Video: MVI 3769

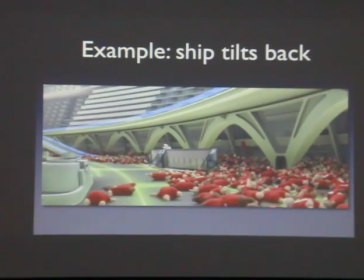So first, again, we did a rigid body simulation.
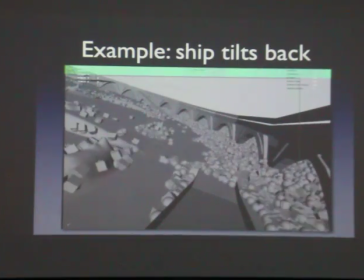Kind of looks like this, where we actually did the simulation on the tilted axiom. Rather than tilting the ground geometry, which is more expensive for rigid body, we actually animated gravity.
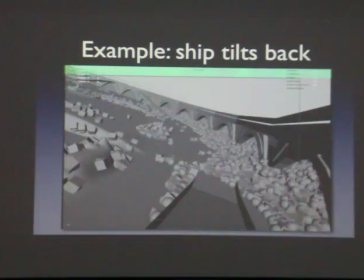You can see that green arrow on the top left. That's actually the gravity direction field changing. So we actually animated gravity to make them fall out, which is kind of funny. But you can do whatever you want in 3D. And so we did it.
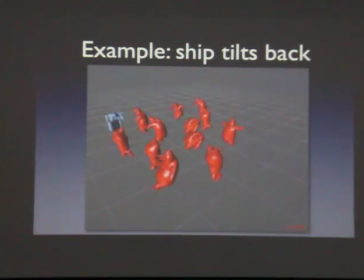Then what we did is we set up our agents to go from flailing a little bit to flailing a lot, then coming to a rest, so that they would that'd be roughly tied to the tilt of the ship.
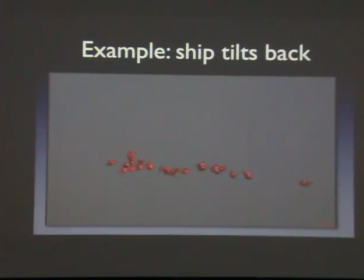And then we put them on the positions of the rigid bodies that we animated. And this looked a little bit jittery, so what we ended up doing is filtering the simulation quite a bit so that it looked a little smoother.
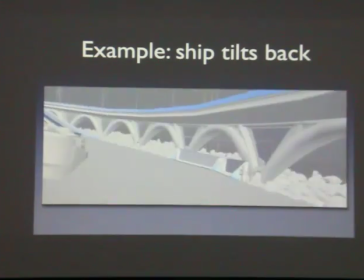And that's an example of the positions where we filtered it. And actually, the more filtering, the more it looked like they were sort of flowing as opposed to being very rigid.
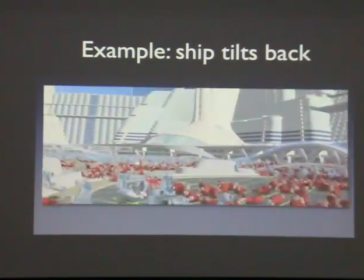And then there is the final shot without lighting, where we've done some animation fix up on the front characters to have some specific acting.
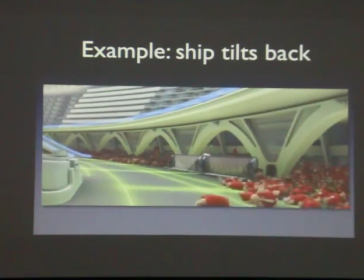And that's the final shot.
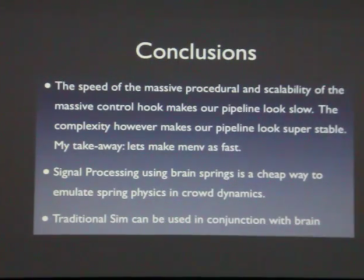Alright, so for this part of the talk of this head of WALL-E, the conclusion is rendering out of Massive helped us scale up to a very large size. However, I think it was a little overkill transferring the rigging.
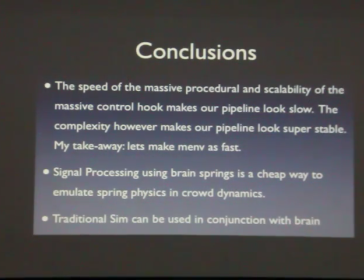That process we did was very difficult, so I wouldn't necessarily recommend doing it. However, signal processing is a cool way to get fake physics, and if, it's worth considering if you ever need really fast springs.
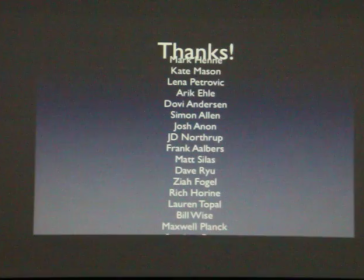And a lot of people worked on this.
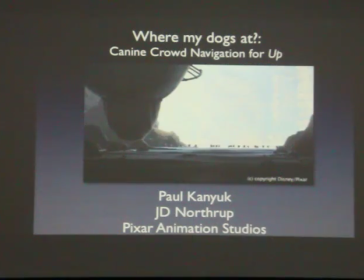So, next up, moving forward in history, we have the film Up, where we have lots of dog crowds.
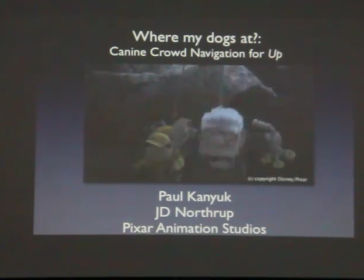So the challenge was a little different on Up. We only had 50 dogs.
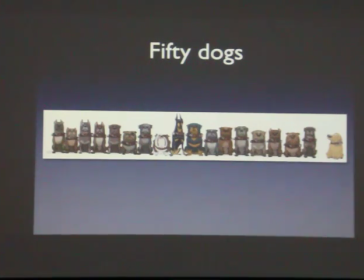That's not 50 in that image, but that's actually fairly small for a crowd. So we actually didn't have to use that complicated WALL-E rendering out of Massive pipeline. We could use more like what we did on Ratatouille, where we could bring them back into our own animation software.
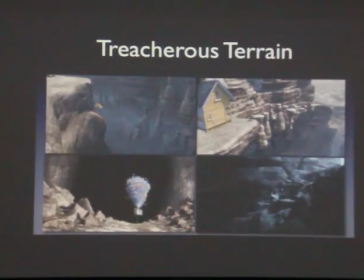Where the challenge came from was the fact that the terrain was very complicated. We had lots of rocks and boulders. We also had lots of close-ups.
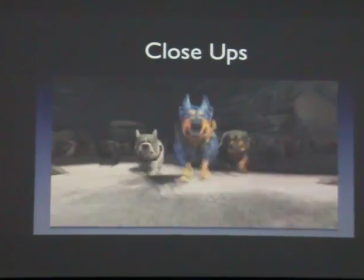You know, it's the same thing in every film. So let me skip the next two slides.
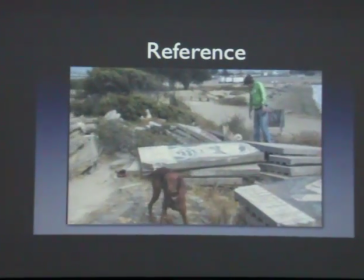But first thing we did is we had did a reference shoot where we took a bunch of employee dogs,
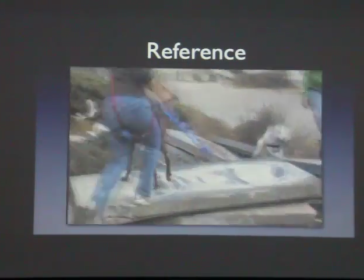went to a park north of Pixar in Albany, California.
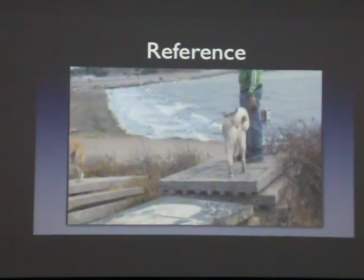And it's not really a park, it's actually a landfill. But a lot of people bring their dogs there.
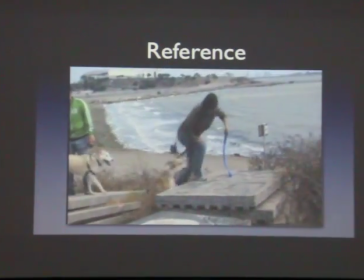And it had some very rocky terrain, so you could see how actual dogs react to it.
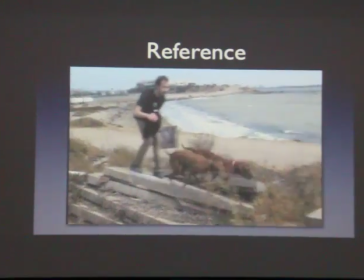Unfortunately, they don't react very well. These dogs, these are beasts that are very dedicated, but they had trouble.
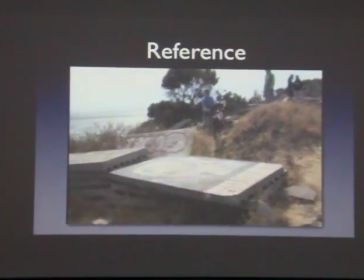Don't worry, it was okay. But we noticed dogs had trouble going over rocky terrain.
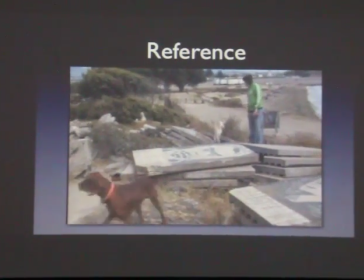So we actually called the shoot off at this point. So we looked at a bunch of other references too, but we had to figure out,
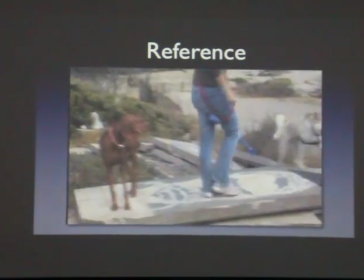this was good because it actually allowed us to plausibly slow them down and let Carl and the bird escape them at first.
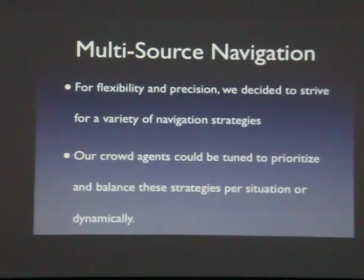But we used a lot of reference to see how their bodies kind of moved in reaction to the rocks. So we ended up creating, we also need a lot of pack dynamics. A system for fairly flexible navigation where we can use many different types of sources to make the agents move.
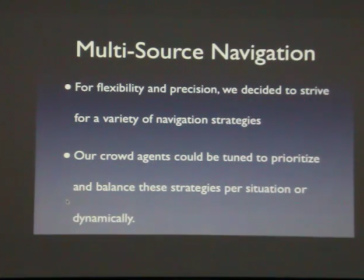So in this part of the course, you're going to be able to see a little bit about what sort of information you have in Massive to make agents react to their environment and each other.